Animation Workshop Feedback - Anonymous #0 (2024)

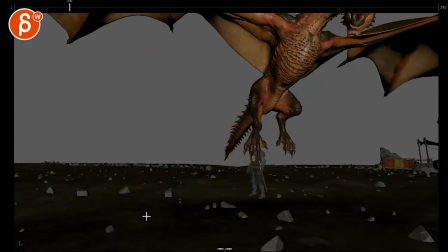3s
all righty let's go here no sound for now took it hard already that's
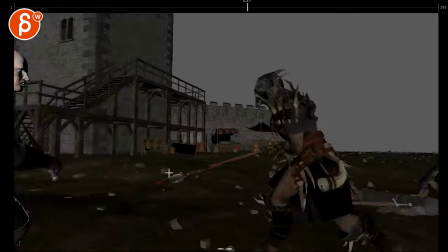11s
cool all right oh it took it hard as well i
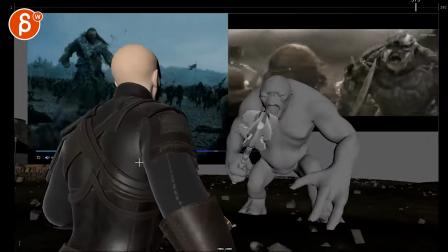17s
would love for that horse to stay like that all the time like
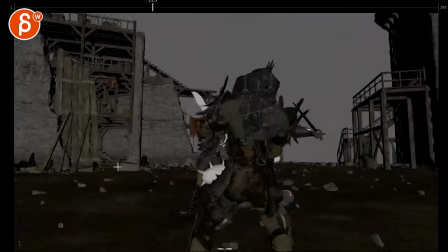24s
this is super polished super polished good effects on lighting and sound effects everything and then the
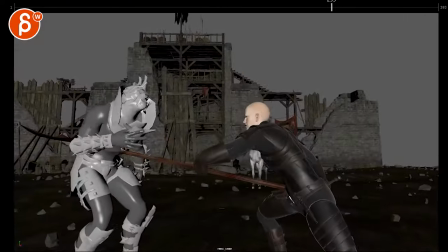30s
horse comes in wait where is it comes in like this that'd be so awesome it's super cool
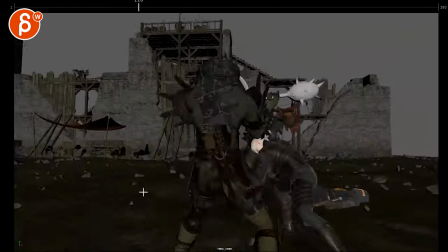40s
yeah okay so let me quickly check because i got some thoughts and some of the animation
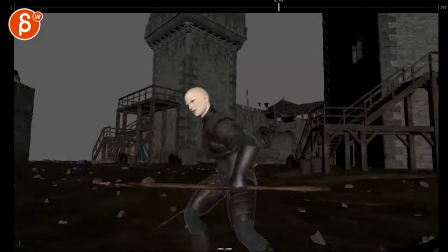45s
let me just see where you're at and what your plan was for the creatures and humans
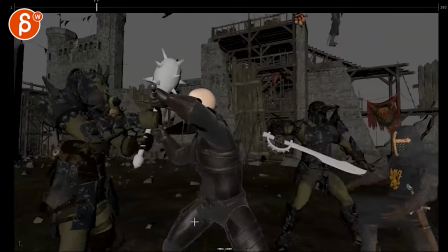52s
so there will definitely be sound design and cloth let me go beat by beat let's start with this guy i think
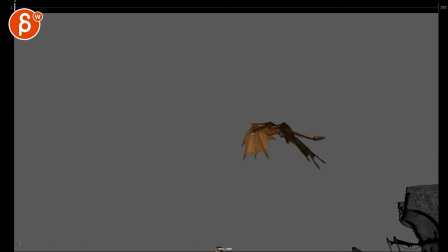60s
for frame what do you want to do uh i don't i don't see anything in email regarding the background it helps to have this here but i would already have either some i don't want to do like some mountains in the background or if you just want to do temp um you know spheres uh
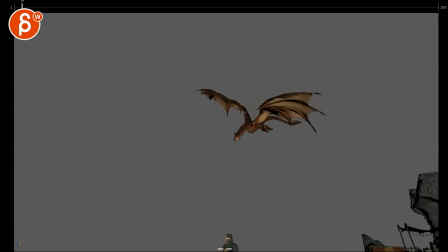77s
poly stuff in the back just so we can see what the camera is doing it's not for long because we're getting straight into this but i would think in terms of what do we see are the clouds here the sun maybe something in terms of the composition and then think of frame one where this
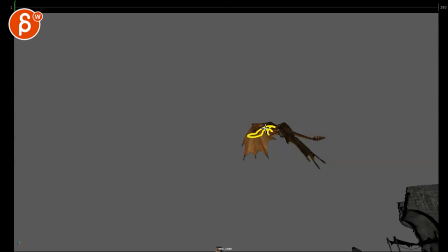92s
is a bit of a tricky silhouette we don't see much in terms of what the here the neck is doing and i think like this being frame one
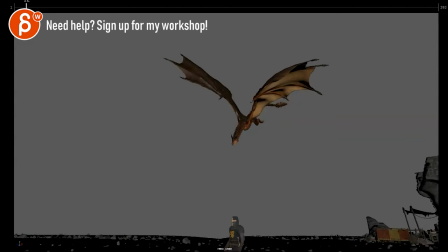100s
would already be better so i would probably since he is where the dragon is kind of gliding down this feels almost like on action like something happened before as usually something is happening before but i would probably
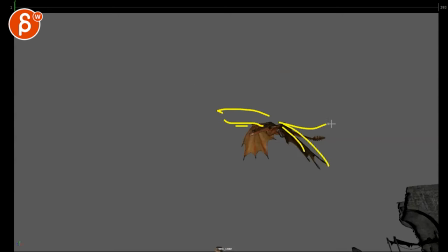114s
just bring the wings out and then maybe keep that tail here and have that head down that's already looking it's tracking this guy already but we are from the very beginning in a nicer pose i know this is cool in
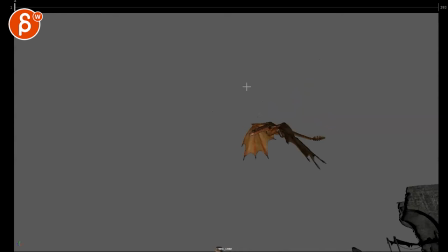127s
terms of contrast of getting into this pose so i understand that there might be an issue of where we're always in this and it could feel static but it could be something where maybe it's already higher up in a bend pose where you're it's it's doing an upwards flap you mean and you can still have something like
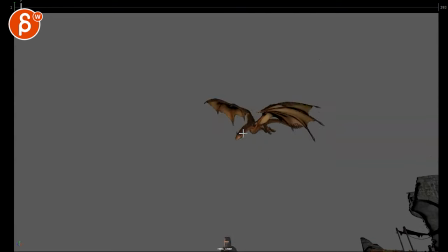145s
this and then we go up into that i would just make sure that the beginning silhouette is cleaner than this like that might be tricky because this comes out of the head like something like that but it could still be lower you can still have the classic fold on upper wing flap here or you know recovery flap
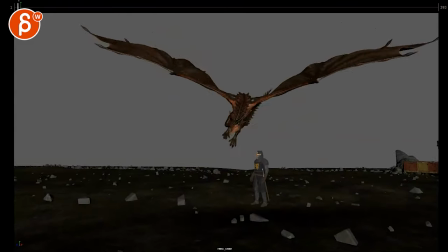164s
there that would be that in
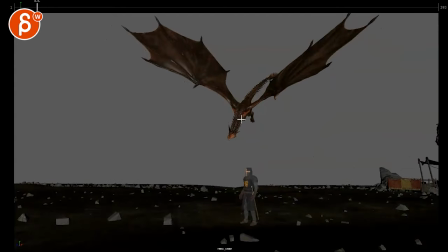169s
terms of the animation i feel like right around here what is this frame over here frame 22 for me it
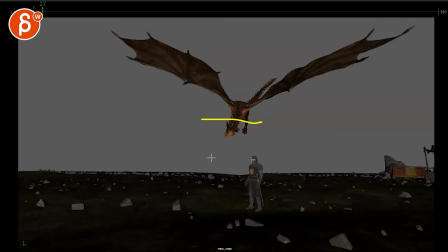179s
feels like we're hitting an invisible wall and
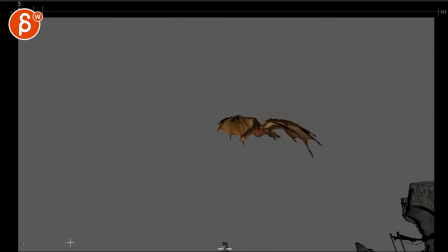184s
this could just be because the camera is stopping as well and this is why we want objects here to understand the camera move but this is already coming in here so if i look at this it might
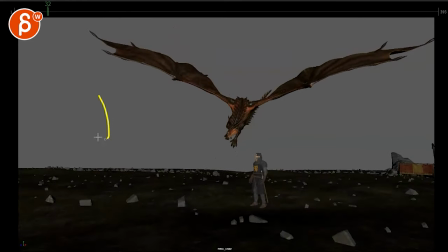195s
be just a bit harsh how we're tilting down if you look at the horizon line
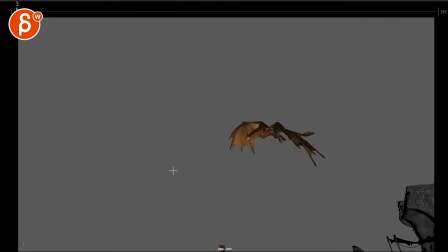201s
it's it's not linear which is good i think you can overshoot down and come
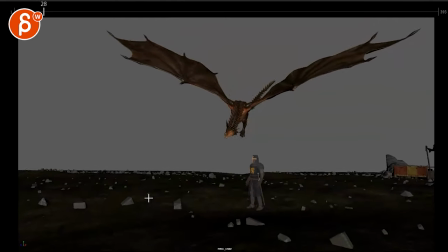206s
up a bit so tilt down and up to reframe because
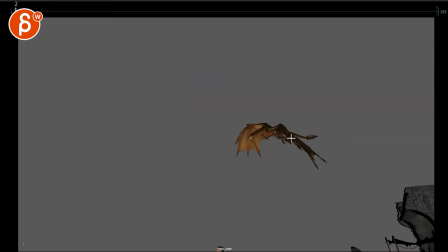212s
what's happening for a moment here you're getting into this beginning and right around here
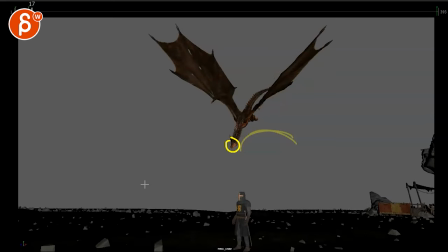217s
if i put uh my ocean um ocean skinning my onion
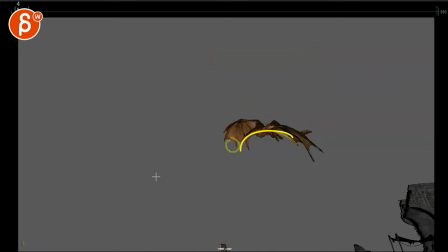223s
skinning here see how that head is locked so we're getting into this spot and then boom
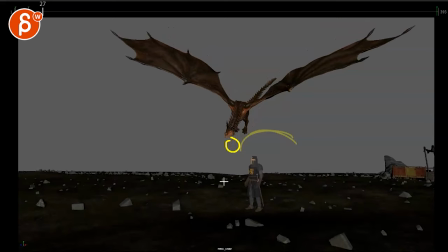228s
head is locked head is locked and even here you could draw a line right there right the head goes up and then see how that head is locked on that line so watch out for
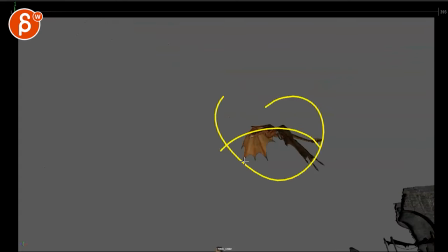242s
that so it's it's it's tricky sometimes to animate a character especially flying to a moving camera so it's going to be a bit of a back and forth so what i would do is i will make sure that from a different view sides front static nothing with pen and tilt and blah blah blah make
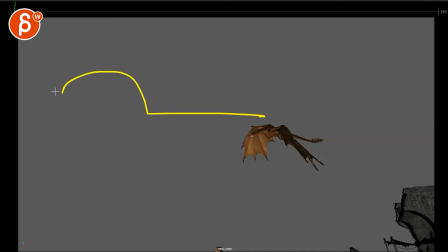259s
sure the path is all correct so there's no sudden flattening or like the head goes down comes back up the chest will follow that path it's you know
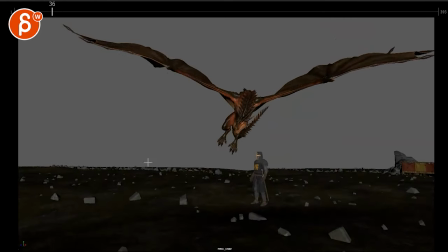266s
all the correct dragon overlap for the creature and then you put in the camera how you want to lens it and how you want the handheld feel
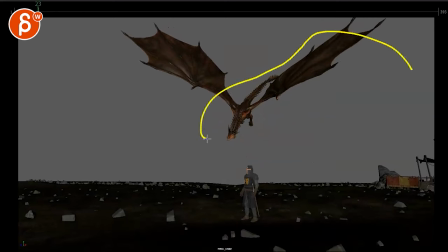275s
and then you can decide okay well technically the dragon is correct do i want to then cheat the dragon animation to camera to make it look
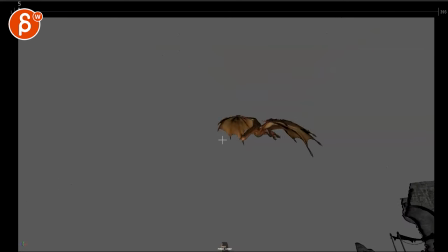283s
correct or Or do I cheat the camera to make the path look correct?
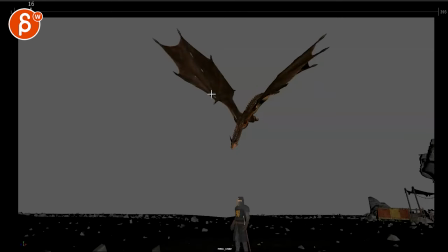288s
Sometimes it's a bit of both. Sometimes you can do whatever you want to choose. But right now, the animation and the camera fighting, creating that locked feel in some points there.
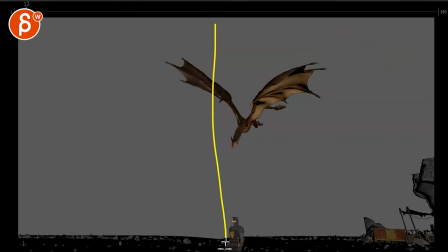299s
And we also, I think you are, that's my horribly drawn middle here.
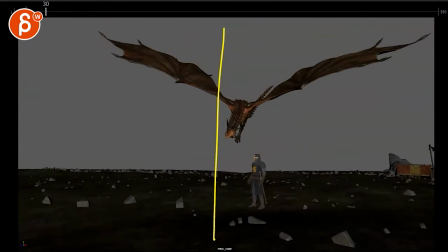305s
See how we're always in there. We're leaving a lot of room left here.
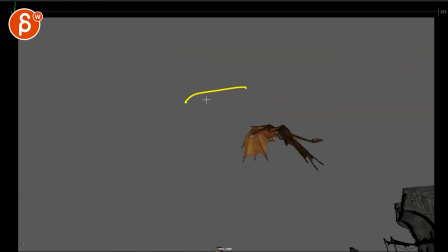309s
I think you can also imagine, it might be a disruptive change here in terms of like how much you want to move this.
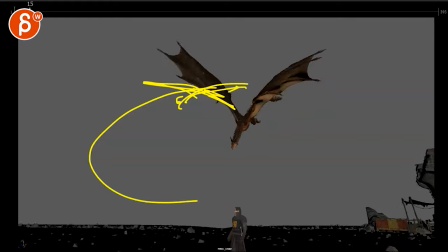316s
But what if this guy comes in like this, comes down to the left, you know what I mean?
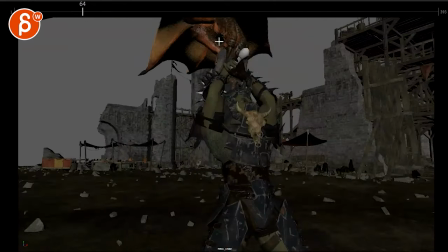321s
And comes this way to then almost exit right.
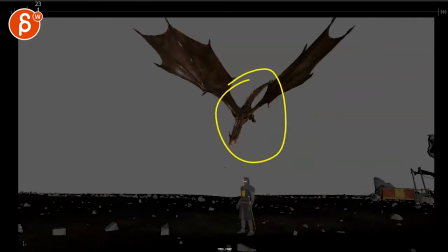326s
So we're not stuck in basically, so that we're built a lot in this area.
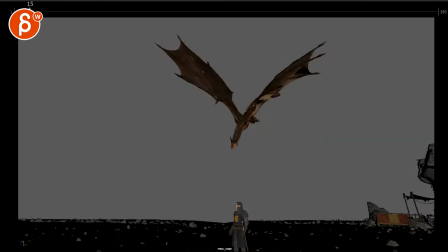333s
It's almost like it's staged for social media where, you know, you might have something that's widescreen,
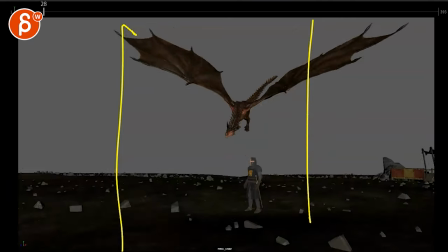341s
landscape mode, And at the same time, you want to post this somewhere, TikTok, Instagram Reels, and it's framed like that,
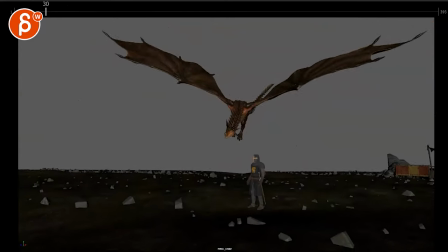348s
which there's nothing wrong with that. Nowadays, sometimes, depending on where you want to post things, you got to almost plan for both.
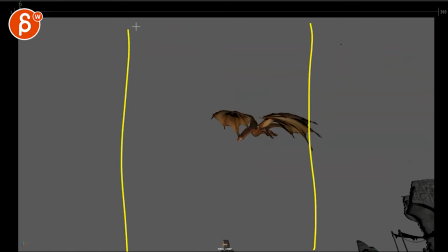355s
But within that line, if you put in your own safe title, you know, the just kind of, what's it called? My English is escaping me. The camera, whatever.
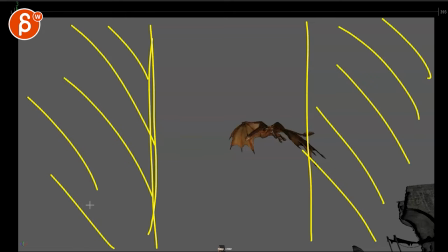369s
Imagine you got your mask. That's what I was going to say. mask if your mask is left right you still have room
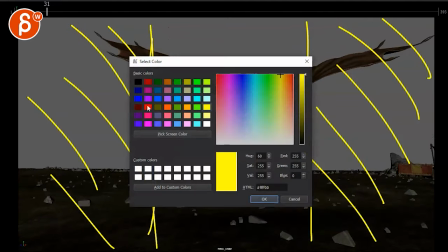375s
within that so within that mask i'll fancy with two colors you
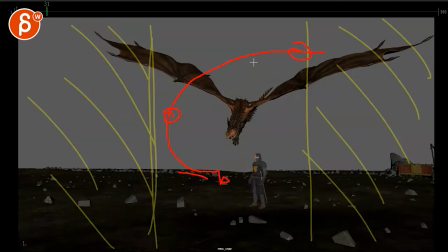379s
can still move i mean you can still have edge to edge movement in there a little bit just to kind of push that a little bit more then on the exit i think we're
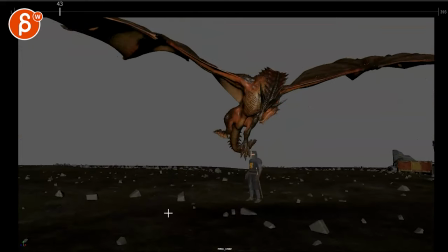393s
we're panning over too fast if you look at a stone here or whatever
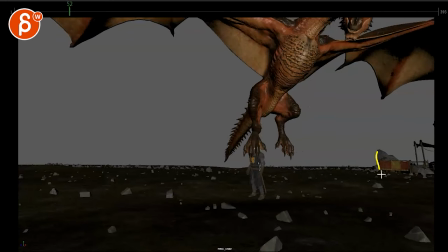399s
you want to have a tracking you look at this line here see that how we're suddenly
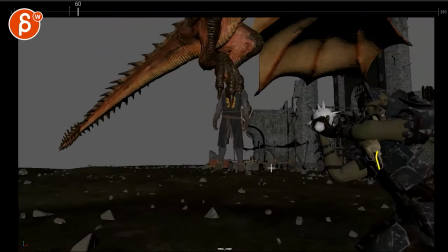404s
moving in it's not like a super broad linear key but we're panning pretty
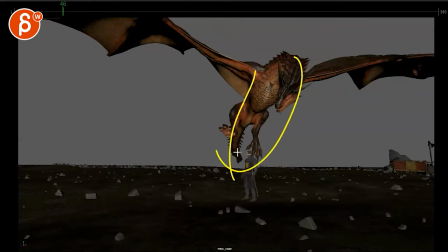409s
quickly to the right and i think for this character we can easily be
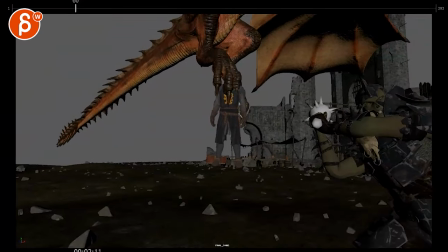417s
here like that far to the right usually the camera person is late so whatever is on camera is driving the camera action if that makes sense and right now it feels a bit like that camera person knows to some
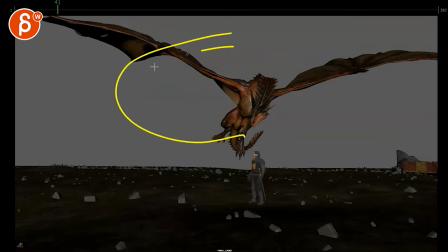431s
degree it's not like that dragon is going to make a crazy change like it's you know weight and path and flight dynamics you know it's going to go to
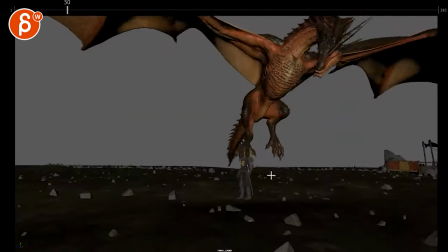439s
the right but i think we're just a bit too early anticipating that camera move and i think given that we're resting